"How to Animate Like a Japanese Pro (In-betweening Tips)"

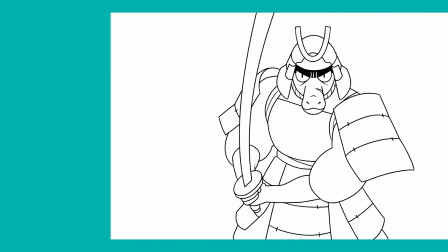0s
It happens to every animator. There's one keyframe and the other keyframe.
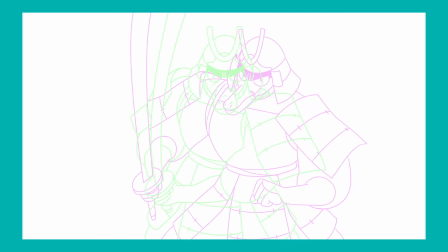4s
But where do you put the in-between? Wrong!
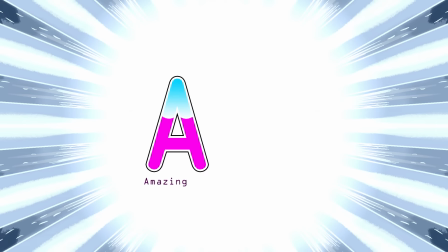11s
My name is Florian, and this is Amazing Animation Analysis.
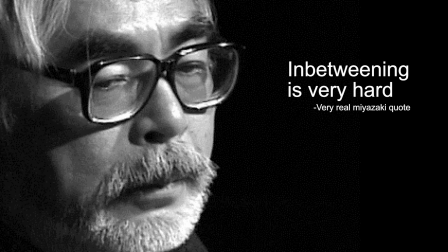16s
In-betweening can be tricky business. Even long-time animation pros still have problems with in-betweening.
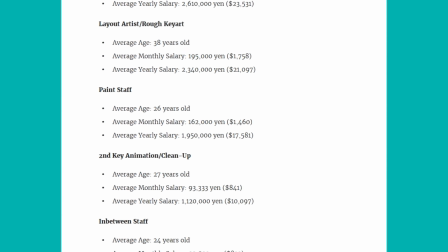21s
That's why Japanese studios love them so much. So today I want to talk about a technique that will help you and improve your animations drastically. And that technique is called thirds. To explain, I'll be using two circles, like so.
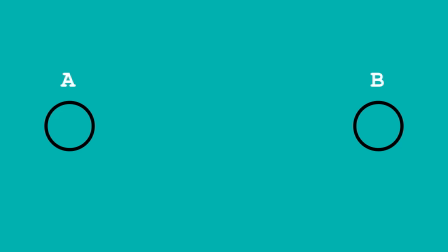35s
Circle A is the first position and circle B the second. A is on frame 1 and B is on frame 2. Right now the circle just goes from A to B. We don't know if the circle is slowing down, speeding up, or in what way it moves. It just sort of teleports. Now we're going to add some frames in between the poses.
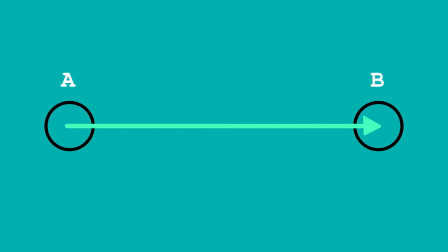52s
Say we want the circle to start at A and slow down to B, and we don't want to use too many frames. If it needs to slow down, we need the next circle to be closer to B. That way, the distance the circle travels shrinks.
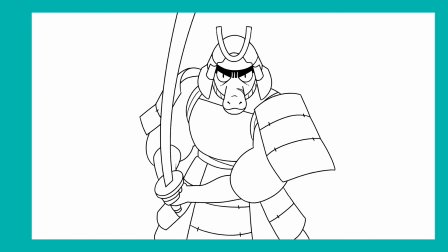63s
Now that's easy when it's just a circle. But what about when it's a detailed figure going from point A to B?
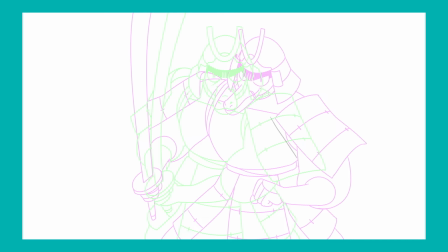69s
You wouldn't know exactly where to put the lines, and further frames would just get messier and messier.
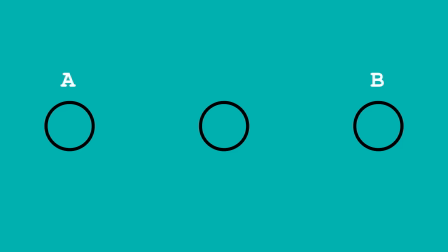73s
Because of this, what most people do is they put a frame smack dab in the middle of A and B. Then they put a frame in the middle of the new frame and frame B, and keep going until they're satisfied with the amount the circle has slowed down. I call this using halves, because you keep halving the distance between the frames,
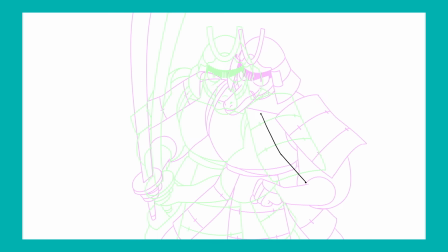88s
which makes in-betweening detailed figures a lot easier, because you just draw the lines right in the middle.
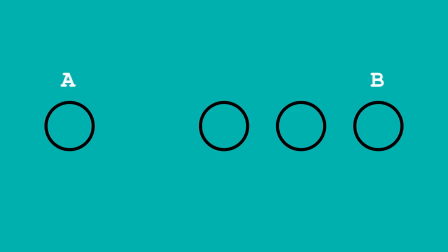93s
Now for simplicity's sake, let's keep our example at 4 frames. When we play the animation, we see the circle slowing down. The distance the circle travels keeps getting shorter. But there's a problem using halves. There is indeed a slowdown when the circle goes from position A to the first in-between onto the second.
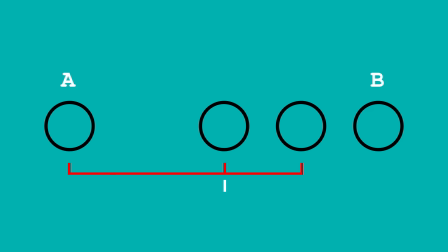110s
But what's that? There's no slowdown between the first in-between, the second, and frame B. The distance is the same. And no matter how many times you put a frame in the middle, the last 3 frames will never experience a slowdown. The circle never actually slows down in the end. So what should we do? We could put a circle really close to frame B. That way there's a slowdown.
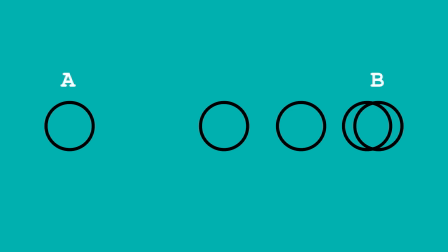129s
But this method can get sloppy. And remember, this example is just with circles. So here's a solution. We put the circle in 2/3 of the way between frame A and B. And just look at it. The circle slows down.
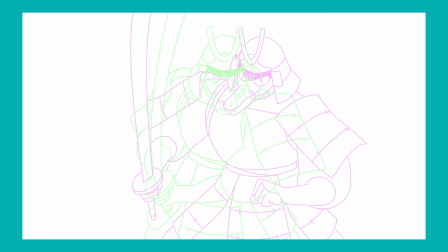142s
It slows down with just 1 frame in between A and B. Now I'll admit, putting a line in between 2 other lines is easier than dividing them in thirds.
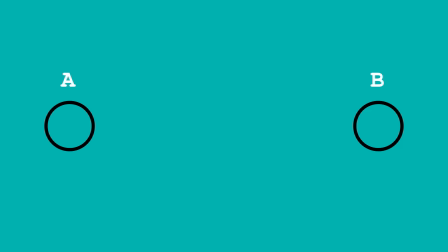150s
But with practice, this can be done. And it becomes a lot less complicated. You can even give the circle a constant speed by putting it on 1/3 and 2/3 of the way. Now the distance is the same. Now I'm not saying just only use thirds. I'm not just some kind of evil third advocate.
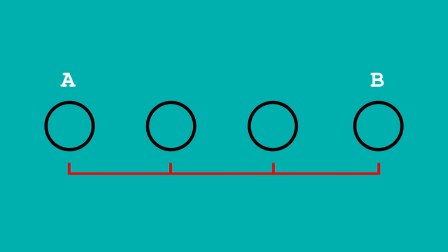166s
You should add it to your arsenal and combine it with putting frames in the middle. Here's an example. Let's say we want the circle to start slowly moving from A, pick up the speed and ease in on B. On detailed figures, I'd first make positions A and B. After that, I put an in-between in the middle of A and B. Then I create an in-between 1/3 of the way between A
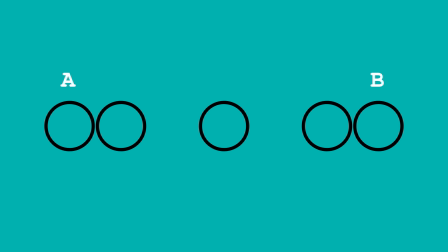184s
and the first in-between. Then 2/3 between the first in-between and B. There's a speed up and a slow down.
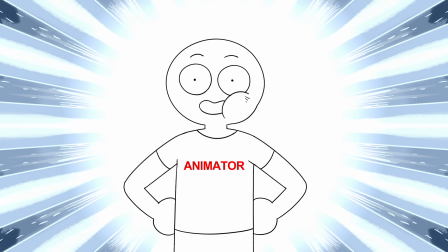190s
Halves and thirds, together at last. If you add this in your arsenal and keep practicing, one day you could become an anime in-betweener.
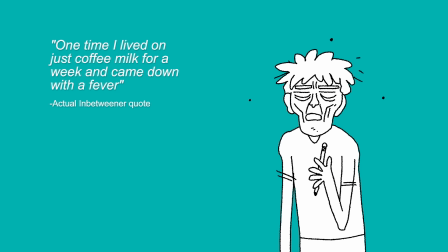198s
And you'll also be saying things like, "One time, I lived on just coffee milk for a week, came down with a fever.
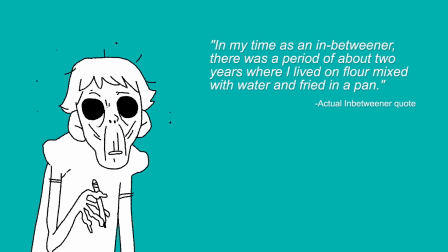205s
And in my time as an in-betweener, there was a period of about 2 years where I lived on flour, mixed with water, and fried in a pan."
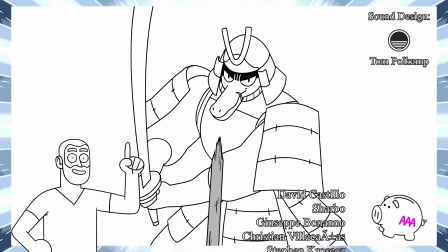213s
Seriously, Japan, pay your animators. That's it for this episode. Amazing Animation Analysis is sponsored by these lovely patrons.
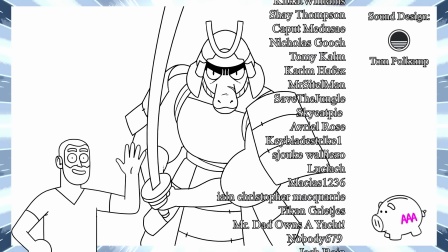219s
Thanks for watching and see you on Friday.